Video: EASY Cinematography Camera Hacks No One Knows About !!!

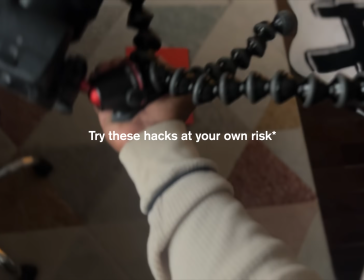It's safe.
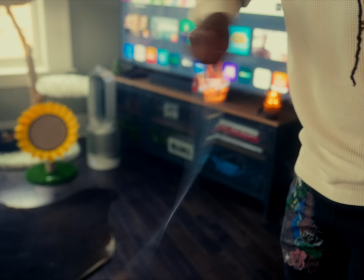Okay, so here are some tips and tricks and some camera hacks that I use every single day within my photography and videography.
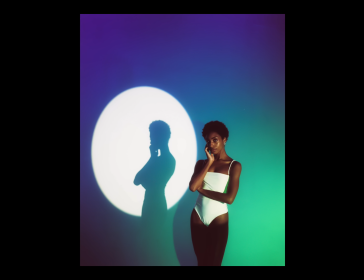All of the things that I show in this video are going to be things that I already have around my home.
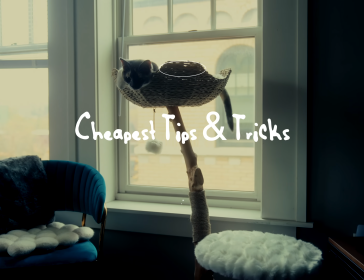Therefore, making some of these some of the cheapest tips and tricks and camera hacks on YouTube.
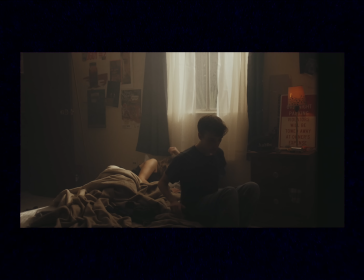So number one, creating atmosphere. We've all seen the scenes with light coming through the window and that haze gently sitting in the scene of a movie.
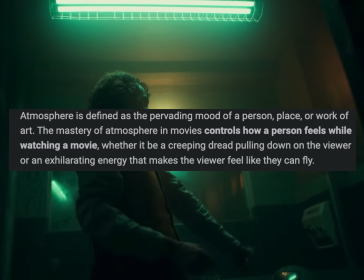So atmosphere is defined as the pervading mood of a person, place, or work of art.
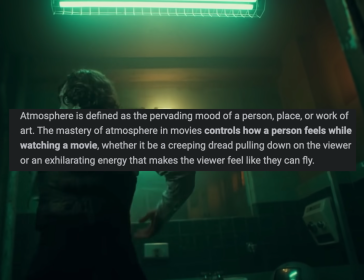In movies, atmosphere is used to control how a person feels while watching that movie.
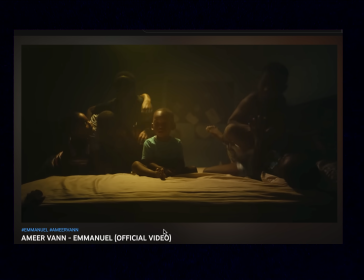Atmosphere gives your shot a little bit more depth, while also being that little tiny detail to provoke emotions out of the viewer.
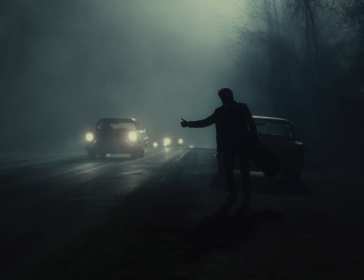Now, some people use haze machines or fog machines. Some people even buy silly little cans of atmosphere spray off of Amazon.
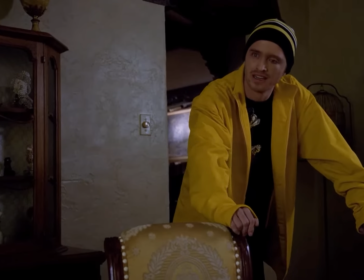And what creates this atmosphere is basically just smoke, haze, or fog. So in movies, they can have actors smoke or they could just blow some shit up.
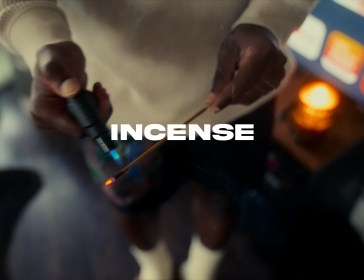But me personally, I like to use incense. Incense is something that you can commonly find in most people's homes.
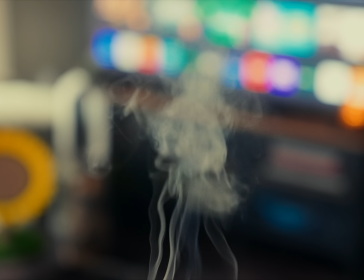Some incense have the capability of creating a short-lasting kind of haze around your home.
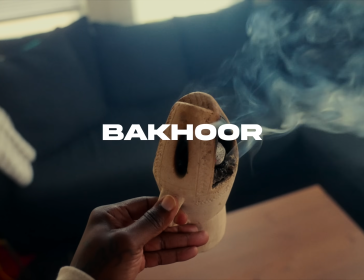I use this incense. I don't really know how to pronounce the name of it, but it's basically Arabic incense that my girlfriend put me on.
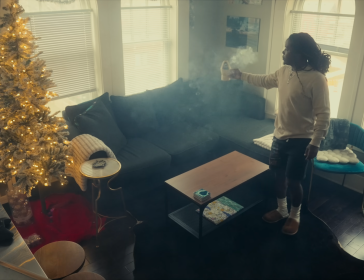And this incense creates and lets out a lot of smoke, so you got to be kind of careful. Well, I got to kind of be careful with this, but it gets the job done a little bit faster than regular incense.
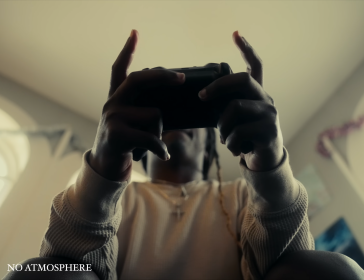And you can see how dramatically this simple scene of me playing a video game changes just by adding a little bit of haze.
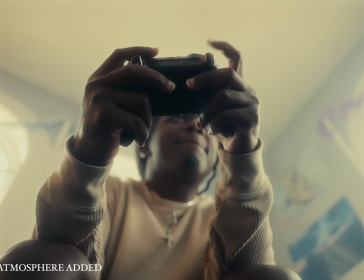And I promise you that's going to be the only history educational lesson of this video.
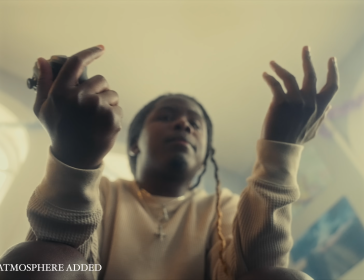Moving forward.
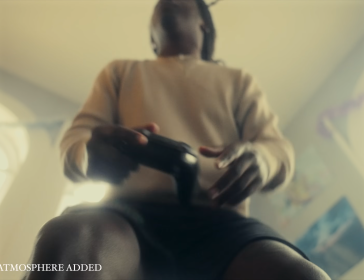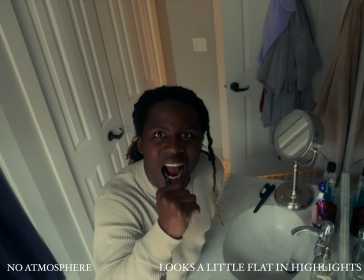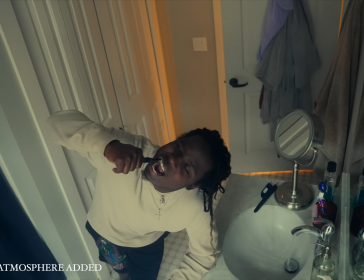I'm using, and you can also achieve some of these things slightly by using a diffusion filter to bloom your highlights.
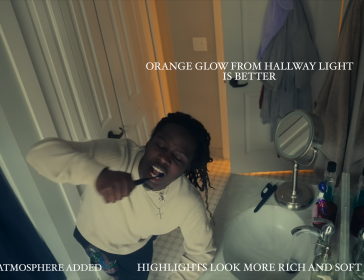I use a black pro mist on every single lens that I own, and yeah, do what you will with that information.
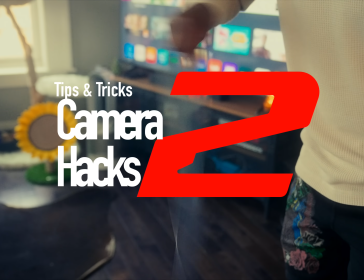Using plexiglass is my next camera hack.
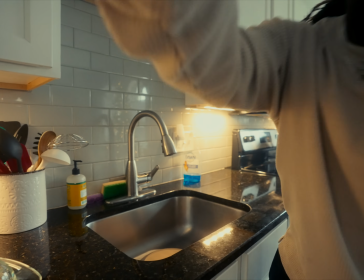The reason for plexiglass is that it's light, it's cheap, and I got it out of a frame for some photo around my home, and it's also see-through.
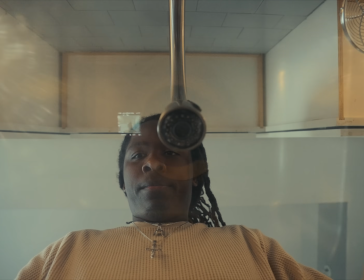When placing it on top of your lens, it doesn't push down on it too hard. Now I've used plexiglass to get a bunch of decent underwater shots.
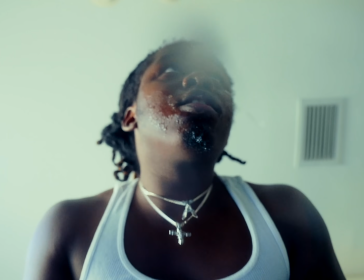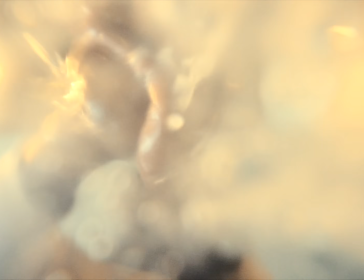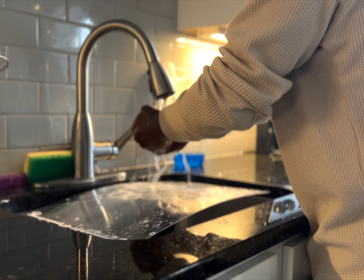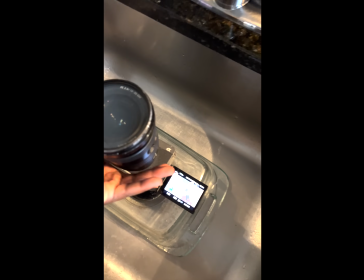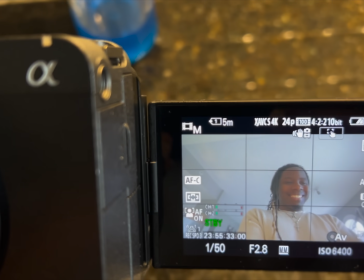I use plexiglass for a lot of shots that involve water, or I use it when I want to get creative and do something from a POV.
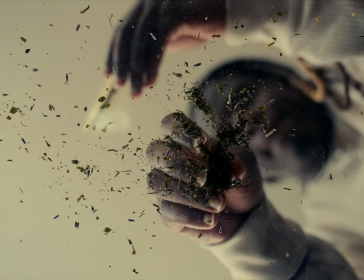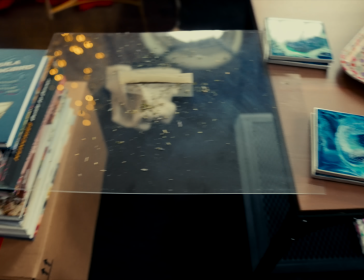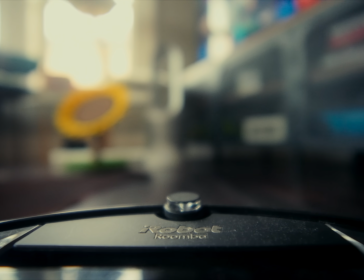Now speaking of POV, my next tip and trick or hack or whatever it is just putting your camera on top of or in anything.
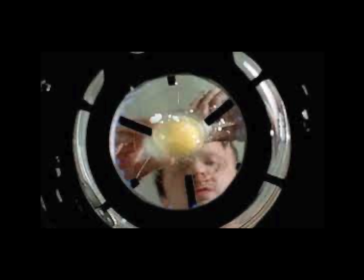Now I've watched a lot of Breaking Bad, and it's one of the best shows, if not the best show to ever be aired on television.
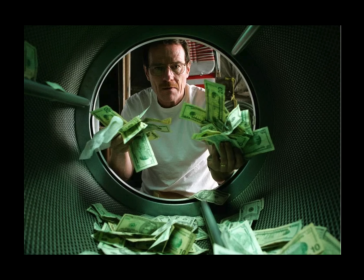And Vince Gilligan does a great job of letting you see things from a perspective of something that is not alive.
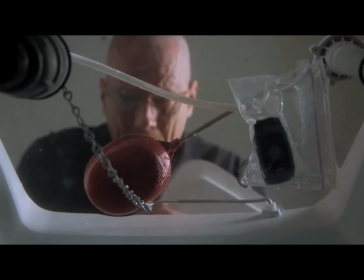Now this has incredibly inspired a lot of my video work, and I think the use of using something like an inanimate object for a
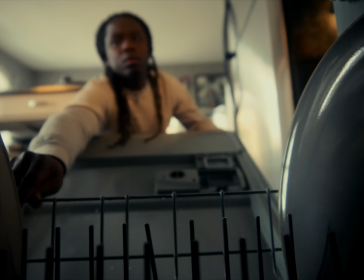POV shot can add a little bit of creativity and progression to some of these videos that I make on YouTube.